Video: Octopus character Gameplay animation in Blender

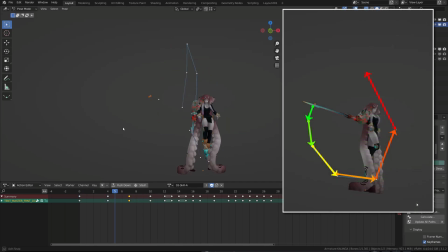[8:18]
And I will make sure that my arcs are perfectly defined and my spacing is relevant as shown in the beginning.
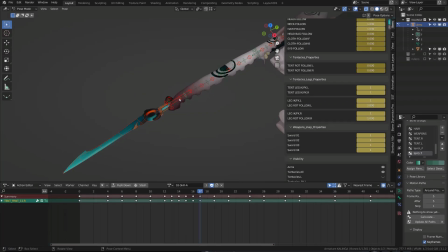[8:26]
After the strike, when the tentacles were getting back,
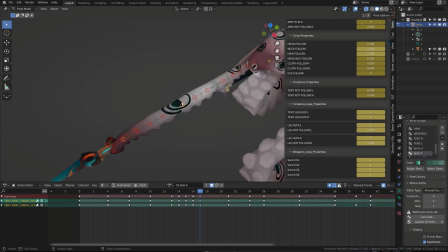[8:30]
I would also track the tip of the tentacle and a joint in the middle of it. Note that you can change the color of the motion path in the motion path option.
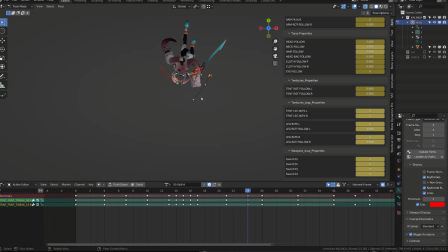[8:41]
This is very handy whenever you have multiple motion paths at the same time. Then it was exactly the same as when I wasn't folding the tentacles. I will first focus on the shape and see if there was any glitches. Once done, it's all about arcs and spacing.
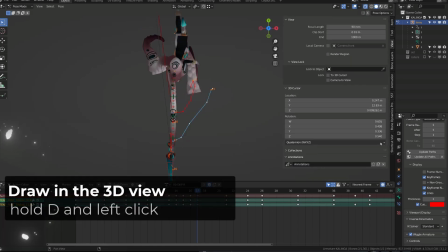[8:59]
Another technique or tip I developed while working on this character was the use of the Grease pencil annotation.
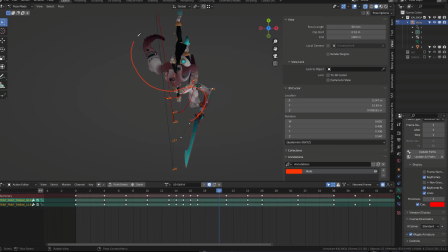[9:07]
I would simply draw the four of the tentacle on the screen holding the D key. And then in the annotation menu, I would lock this drawing so that you can scrub through your animation and keep the drawing on screen. And I will then frame by frame shape the tentacle so that it follows the drawing.
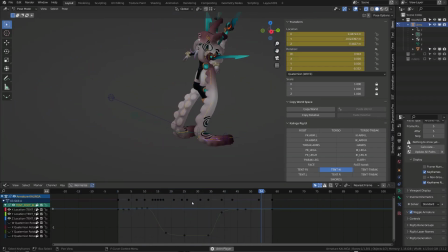[9:26]
The leg tentacles animation was a little more simple and also they are not as critical as the upper tentacles. You can clearly see the acceleration as she stepped forward, then it stabilized and then go backward. There's quite a lot of easing in and out because the tentacle is sliding on the ground.
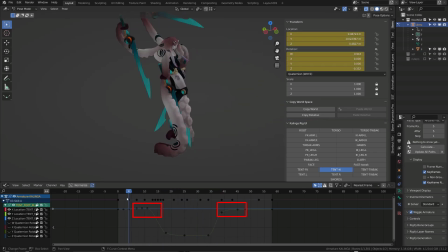[9:45]
It's not a real step. Then I used those triggers to make sure that I had a nice flow in the tentacles, meaning that I don't have any jittery motion.
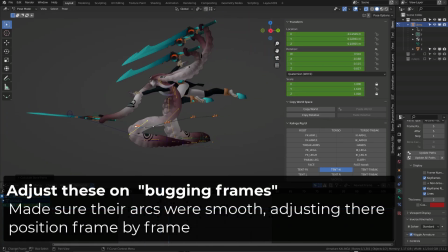[9:56]
I just tracked the arc and make sure that the arcs were very smooth, a little bit of overshoot,
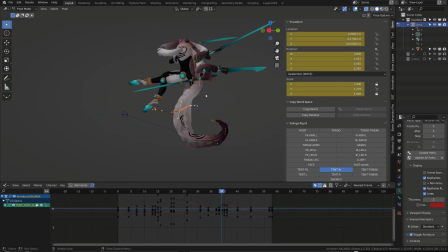[10:02]
a bit of shaking so that it looks more lively, and I try to align as much as possible her center of gravity beneath those tentacles. I tweaked the blade using straightforward animation, bending them and scaling them up.
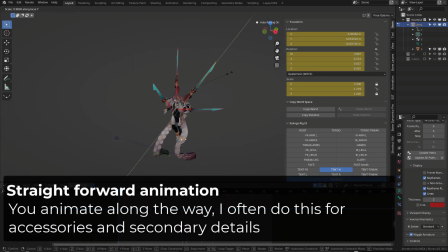[10:16]
My goal was to create smears to support their rotation.
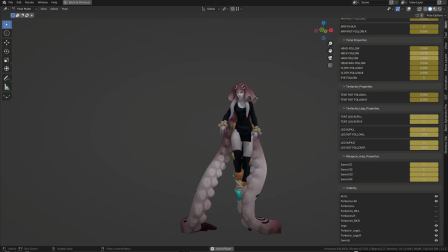[10:19]
I also use straightforward animation for hair tentacles, for the chest, for the clothes and the fingers.
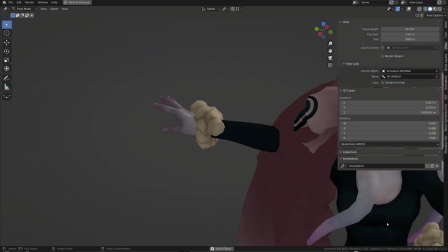[10:27]
Even if we don't see them that much, I love working on the hands.
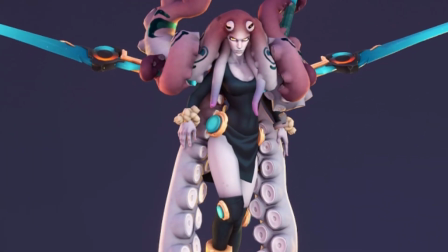[10:31]
They can bring so much to a character, they are very expressive, and they naturally draw the attention.
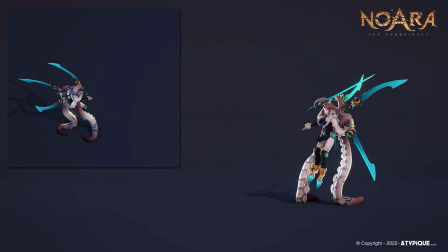[10:37]
So you should be extra careful with them. This is the end of this video. Don't forget to drop a like if you enjoyed it.
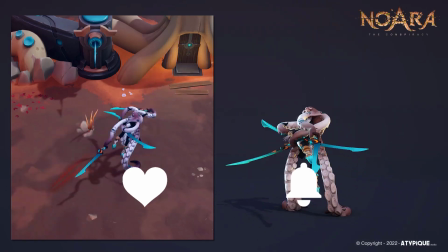[10:44]
That really helps supporting the channel, and I'll see you very very soon.